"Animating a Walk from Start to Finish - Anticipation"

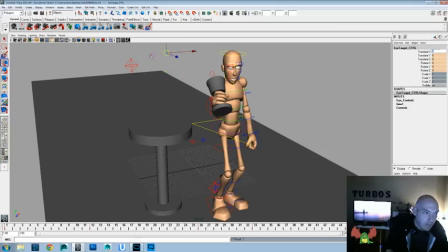(79:08)
And that allows you to do the eye moves and have them hidden behind blink. And a lot of times that's what,
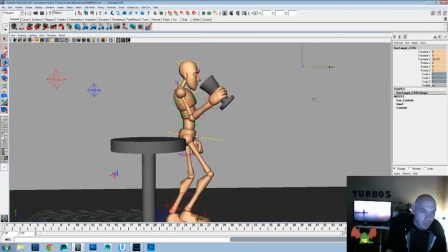(79:18)
when you're doing a move yourself, your eyes are going to naturally close.
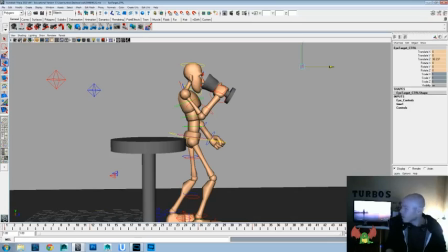(79:31)
So if I'm turning the head from this way to that way, you just throw a blink. And that really throws the movement of the eyes back and forth.
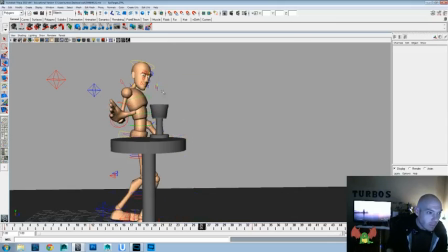(79:40)
So now we just have to make sure that we're getting everything that we want here.
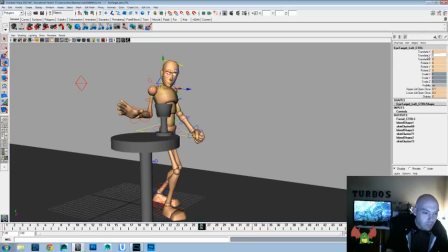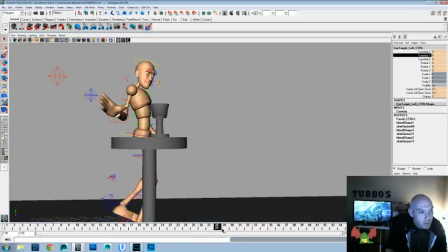(79:57)
That's fine there.
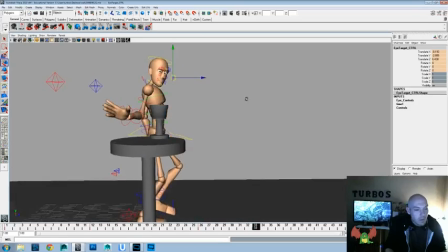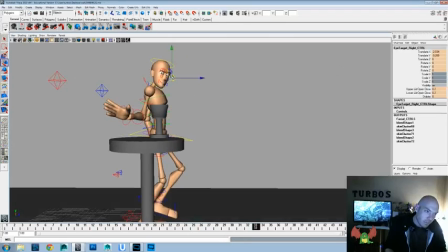(80:12)
Losing a little bit of that eye there. We'll have to extend that one out a little bit more.
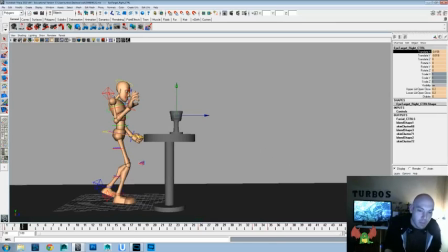(80:23)
Now let's go ahead and watch that. Now again, these pupils aren't going to be that noticeable, but it will add to the extra. We're losing some of the pupil here though.
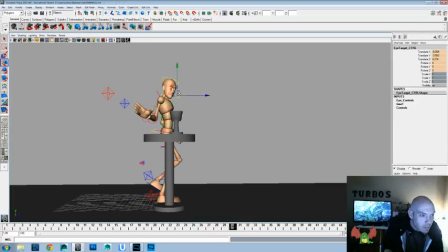We want to still maintain that it's kind of looking right at this thing.
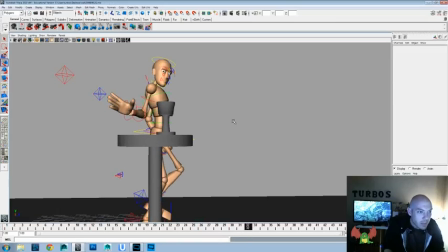(80:59)
And we're losing that eye then.
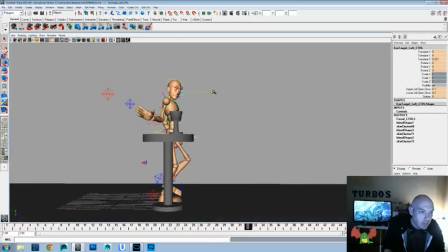(81:01)
This is just one of the reasons I don't usually play too much up with the eyes in these quick videos, because that can take a little while to get looking right, but that's okay. I feel like it'll add to this shot a bit more, add to the anticipation of picking up that cup. Let's go ahead and watch that.
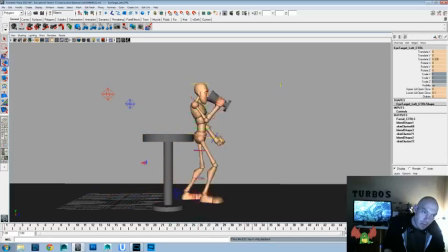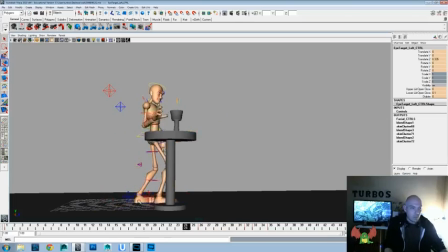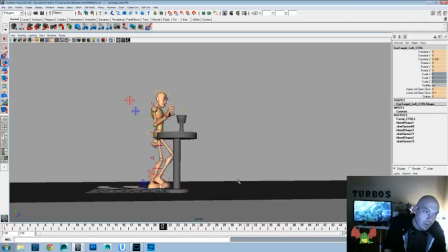by keeping the rest of that walk really subtle and everything, it allowed us to really focus on the main focus when you're watching this is that his right hand.
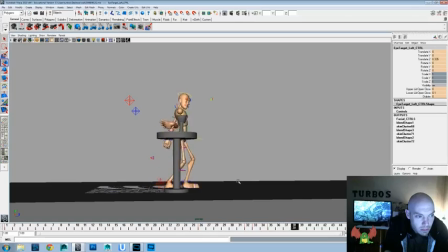Okay, we're going to save off what we have, and now let's go and fix up the steps. I don't like the steps too much. So we're going to raise that up, drag the toe back,
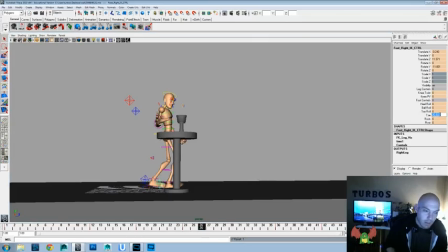(82:12)
land it down, lift the toe up, and flop it down, set that up.
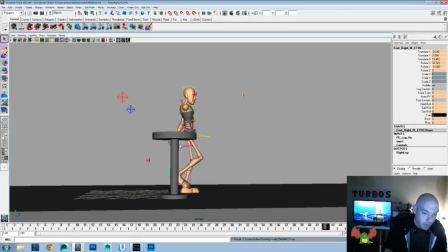(82:21)
I just had an error here, so I'm just going to save off what we're doing again. Make sure we're still recording. Sorry about that. And drag the toe back here, lift it up. Now let's go into the other foot.
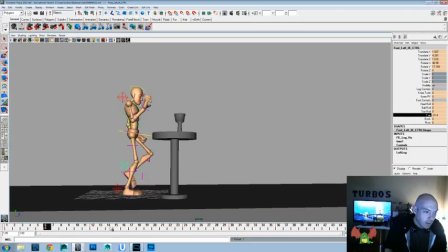(82:36)
And drag the toe back, land it down, have the toe overlap. That way there's a little more movement there. Raise the foot up. Sorry about that beep there. And have the toe land.
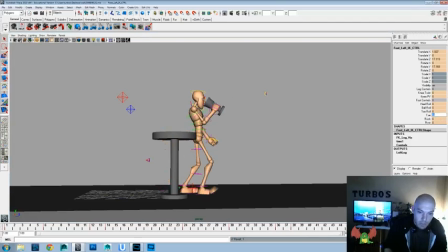(82:57)
There we go. Now let's go ahead and watch that. As you see, we got the anticipation built in that the head's looking at it, the eyes are looking at it, the hand pulls back to grab it, then goes forward.
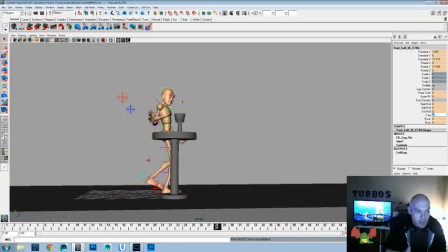(83:13)
So all that first part is just an anticipation of picking up that glass.
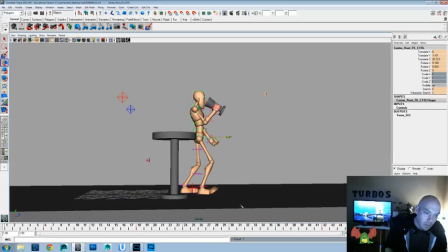(83:31)
Now, another thing, I feel like we could pull those hips forward a little bit. I hope that doesn't intersect too much with dots that thumb's going to go through.
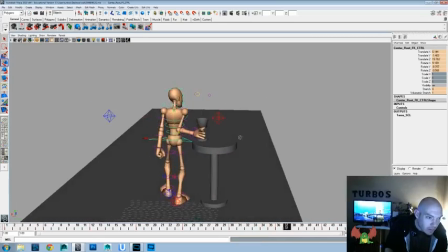(83:49)
What I'm talking about is right here. You'll see that thumb needs to be out.
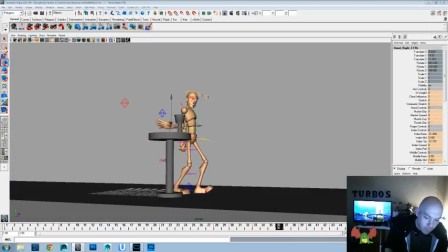(83:57)
Okay, I'll just over-exaggerate that thumb spread even more. Have the thumb bat and base there.
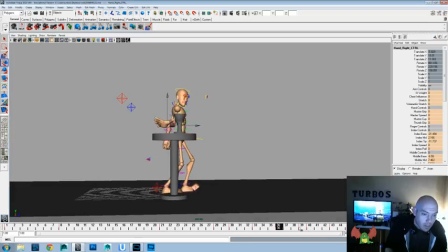(84:07)
So we want to be able to make it.
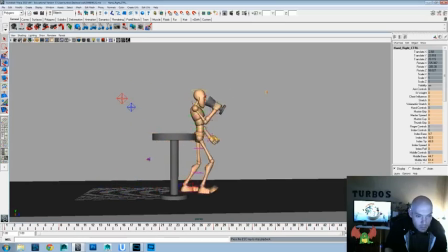Okay, just gotta tweak that thumb. And that's why getting a good foundation of everything right in the beginning is important, because having to even do a little bit of that, you'll notice, will mess with the rest of your animation.
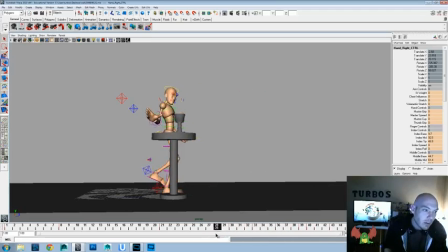(84:42)
So you want to really get that as close as you can. So we'll go ahead and set the thumb there, key that. We just won't have it go as far back anymore. Let's watch it.
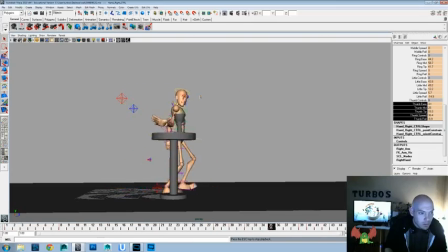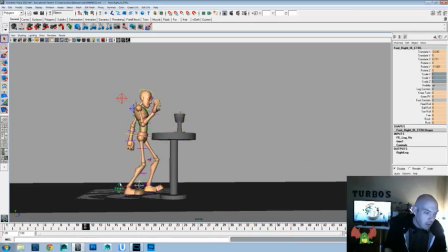(85:17)
Okay, that still works okay. Save off what we're doing, get into the feet, and we'll kind of even out those steps a little bit more.
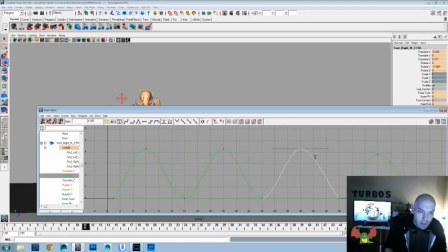(85:26)
So we'll go under Translate Wise, and kind of find a balance there for how much the foot's going to lift up. Go into our Rotate X's, find a balance for how much our foot's going to drag back. I knew that one was going to be a little much. Now let's go ahead and watch them.
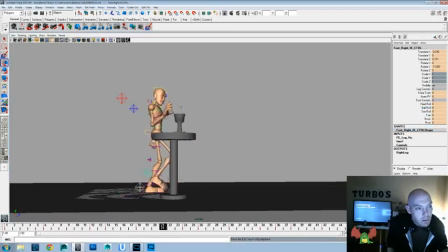But I hope this helps you guys get a better feel for all the different things that you can throw in for an anticipation. It doesn't always have to be, you know, revving up before you run.
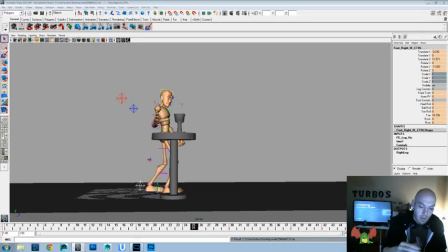(86:04)
It can be things such as simple as, let's say, I want to grab this pen, look at it, think about it, hold for it, and then grab it. You know, all that stuff sells the idea to focus the viewer's attention on what the main point of your shot is as well.
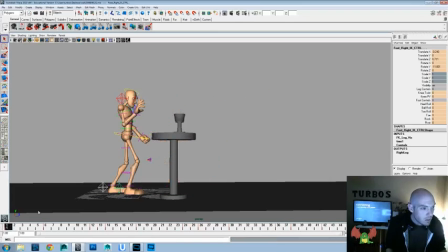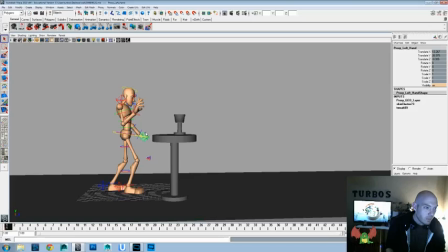(86:29)
Now, one other thing I wanted to do, getting close, guys.
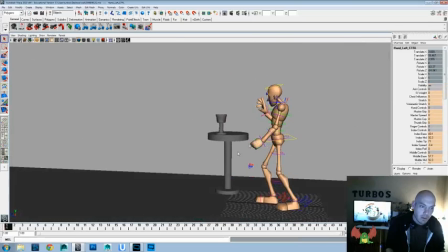(86:34)
I hope you're still sticking with me and having fun, learning a little bit, getting inspired.
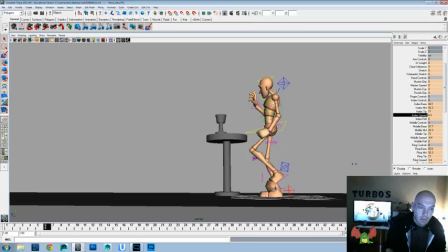(86:38)
Let's do a little bit of drag on those fingers, and you're like, well, it's a fist. Why would you do that? Well, to keep it alive. Don't want things to get too stuck, so we're just going to drag those fingers up, and we're going to drag them back, and just help keep this other hand alive.
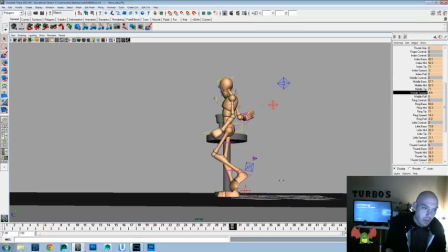(86:57)
And even though we don't want it to be the focus of the attention, we want it to still get that illusion of life in there too. Drag that back. Then we gotta settle on which camera angle we think will best sell the movement and the action and everything.
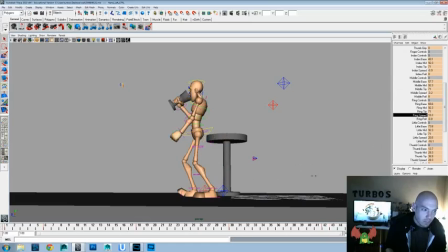Let's watch that. And you see there's just a little bit of extra sway into that clinch now.